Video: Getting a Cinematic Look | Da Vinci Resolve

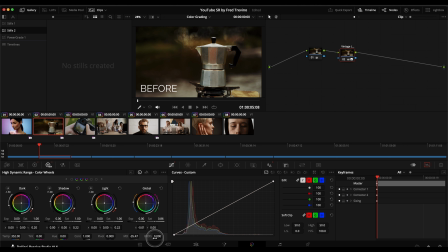245s
You could, you know, of course, also lower them a little bit if you want to, you know, create a slightly different look. But in this case, I thought that going from this here,
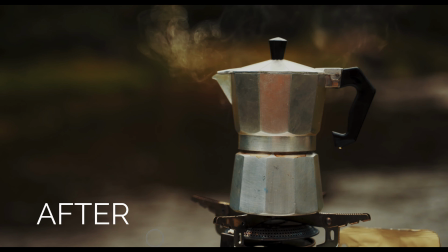256s
a little bit more crisp blacks to a little bit more washed out shadows created the look, the kind of softer, more cinematic look that I was going for. Went from this to this, before, after. Of course, it's all a matter of taste. So the next tool, and you can see I'm going through these pretty quickly, is the curves here, high soft, H.S here. And again, you can set this to whatever you'd like. And this will basically just, if you have anything that's clipped or too bright, it just creates a soft curve with those highlights. So rather than having a very harsh bright digital highlight. It creates just a little bit of a softer image. Here I set it to the max level of 100 just to really show you, because I know through the compression, some of these things will be harder to see. But if I then reset this, you can see how right here, all of this, you know, brightness, you can see the shininess of her face. That doesn't look that great. That's basically what that does. And there we go. You know, and there's a lot of different ways to make these adjustments here. And I can see it does add a little bit more of the, you know, kind of pink magenta into those highlights, you know, which depending on the image can actually be a little bit better than something just being very clipped, very blown out. But if I just kind of scrub back and forth, here's a zero. And you can see that image kind of softening up a little bit. And I'll just leave it at 100 there so you can really see what's happening. And this tool here is similar to, you know, some of you that do have different film plugins.
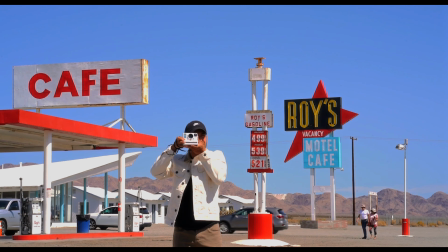363s
For example, in Dehancer, there's a tool called, you know, film compression, which behaves just like a lot of film, 35 millimeter film does behave in the highlights, where rather than just having a very hard,
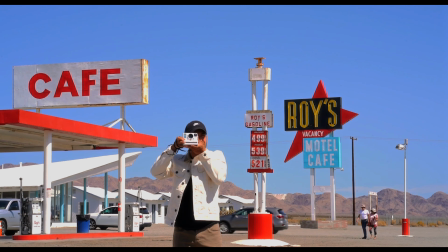377s
bright highlight, it has a more softer, smoother kind of glowing kind of look to the highlights when they get brighter.
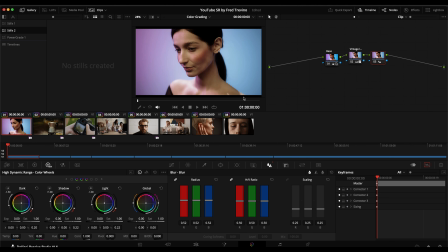384s
Okay, so now let's jump into the only two color tools that I was mentioning.
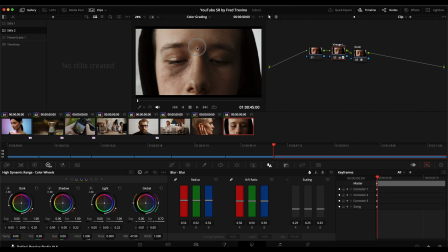388s
And that is basically, you know, in the HDR tools again, just adjusting color temperature, you know, and not in this situation, I made this one warmer because I thought it just gave it a little nicer look to it. But again, you can go in whatever direction fits the piece a little bit better for you. I just chose to make this a little bit warmer.
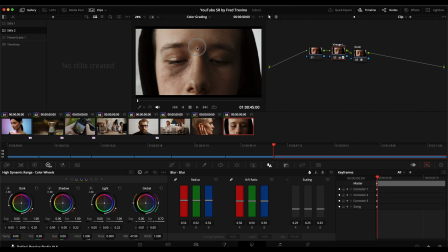408s
Sometimes going in a cooler direction helps. And then on top of that, you know, you can also go the same way with saturation again. So for this one, for example, if I showed you the original saturation of this shot,
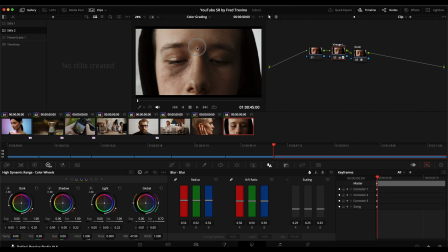421s
you see, again, a lot of digital images tend to be overly saturated and just like way too red, way too yellow, green, magenta, and just, you know, a good rule of thumb a lot of times when you have a very digital looking image. It's just go in there, you know, it's up to you what saturation method you use.
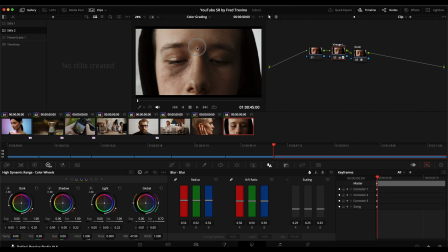440s
You know, you could, you know, depending on the image, you just use this overall saturation in the primaries window, or, you know, I like to use saturation in the HDR tools. You know, some of you might like doing the additive or, you know, subtractive saturation,
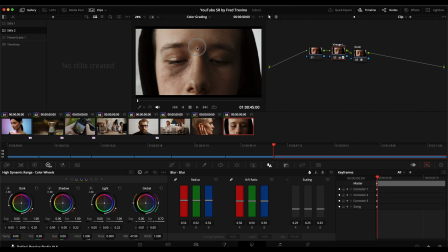456s
the HSV method of desaturating or saturating an image. And you can see that, you know, just by bringing that down a bit, it just kind of gives it a little bit nicer look, you know, rather than this like very red look on his face.
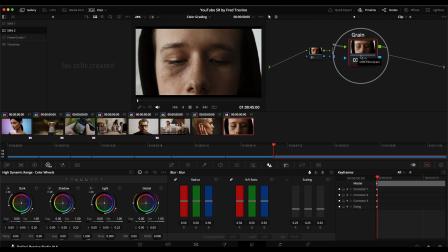470s
Okay, and then the last one here is a bit of a bonus, and this one does require the full version of Resolve, but I had to mention it just because it has such a big impact on an image,
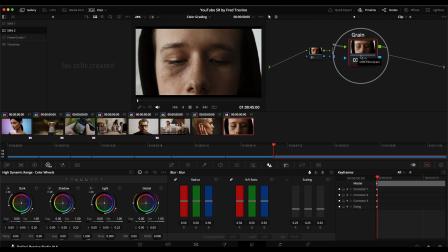482s
and that is grain. So this is, again, just the film grain that comes with the studio version of DaVinci Resolve. You can do, you know, film convert grain, you can do Dehancer grain.